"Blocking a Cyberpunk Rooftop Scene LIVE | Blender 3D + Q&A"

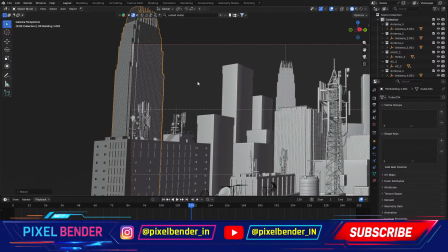55:18 Yeah, let this one be off frame just to suggest a sense of scale.
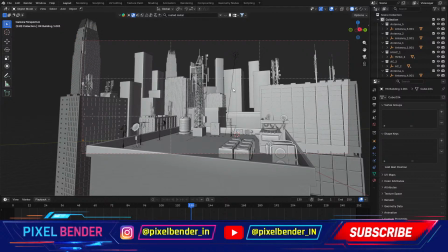55:26 Just quick look at the rendered view to see where we're getting so far.
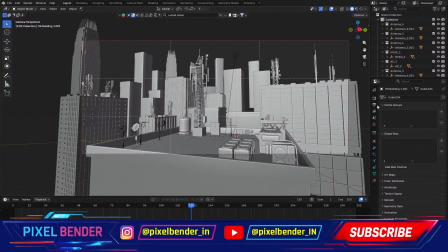I think we're getting a little bit too noisy with the composition. I'll move the camera to focus a bit more on the rooftop instead of everything around it. Don't want too much noise going on.
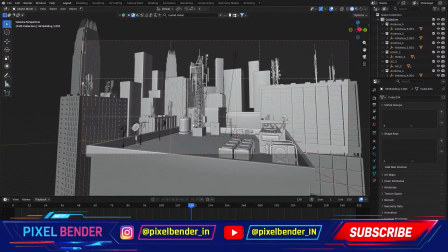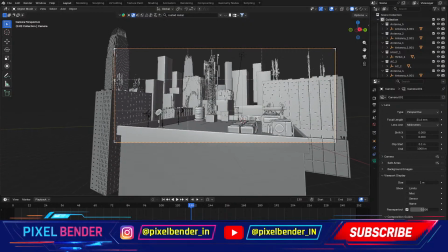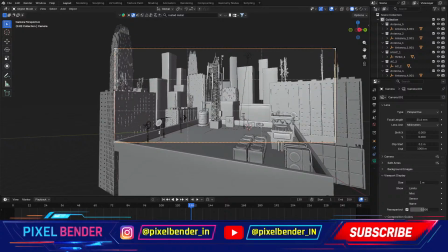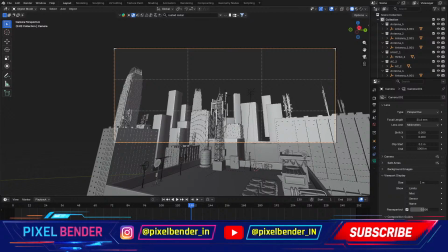56:20 Camera angle matters a lot. If you're looking upwards, it gives a sense of scale that the city is huge.
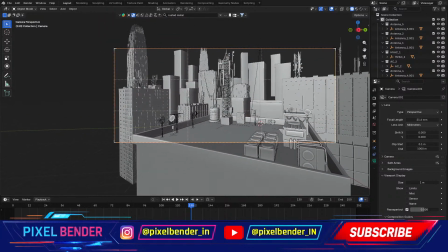56:28 But we want a more intimate rooftop scene for the starting scene of my short film,
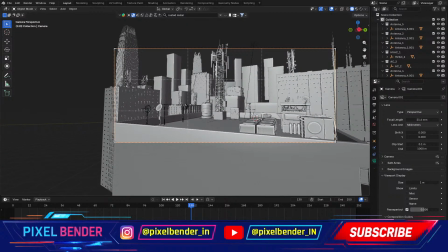56:35 The Awakening, which is part of my planned cinematic series called Neon Dreams. I have an idea for a futuristic cyberpunk Indian world
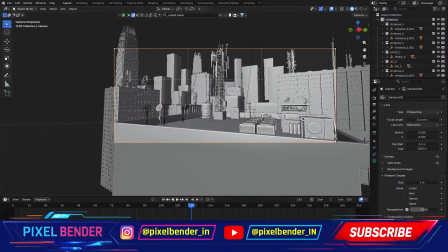56:50 where we face modern villains and we don't have our traditional heroes like born with powers or something like that, but people who are in the right position to help or stand up to evil.
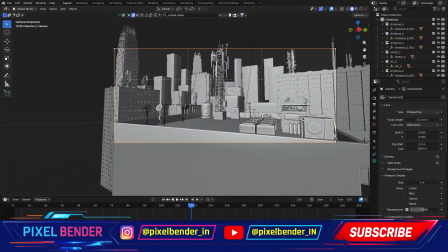57:08 They have to step in or it doesn't, they can't rest in their conscience.
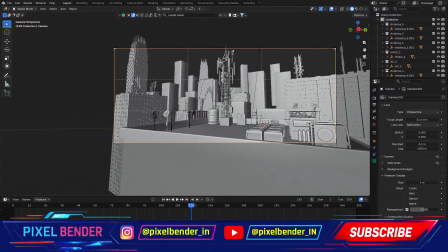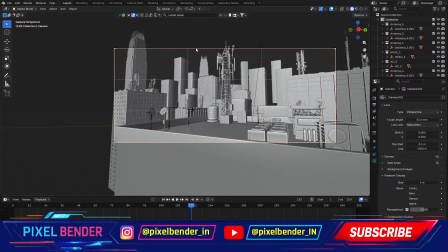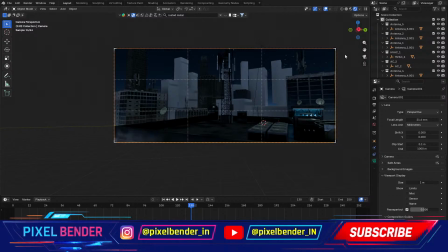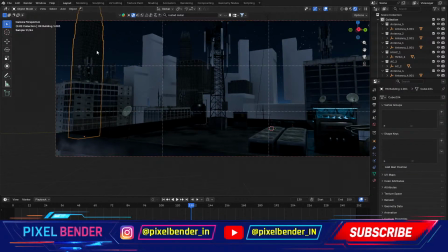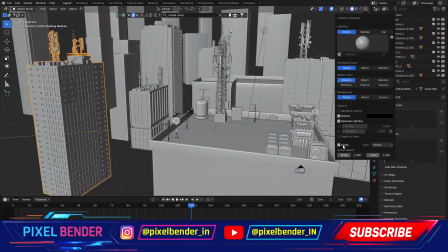57:58 You can also go up here in your shading properties and turn on cavity because it makes the scene look a whole lot better.
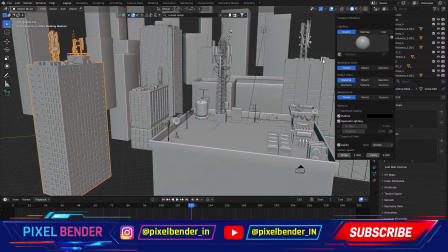58:04 So maybe choose excuse me, on the different matte caps to whichever helps you visualize the scene better.
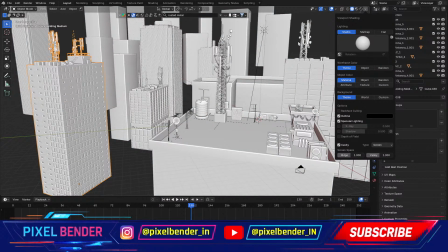58:14 I think I'll stick with this for a while.
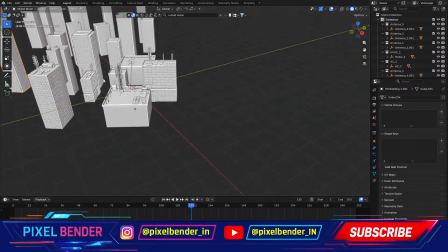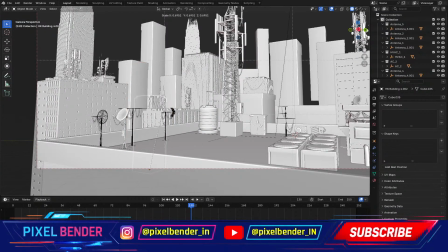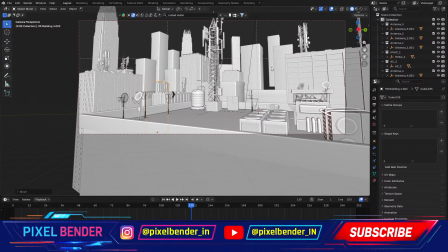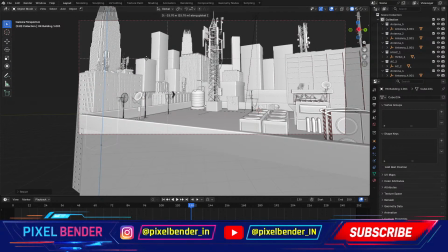I want this city scene or this rooftop cyberpunk scene to feel
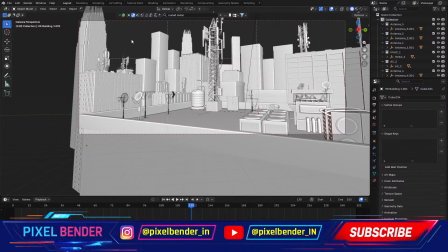59:15 not just to feel vast but also kind of enclosed and suffocating.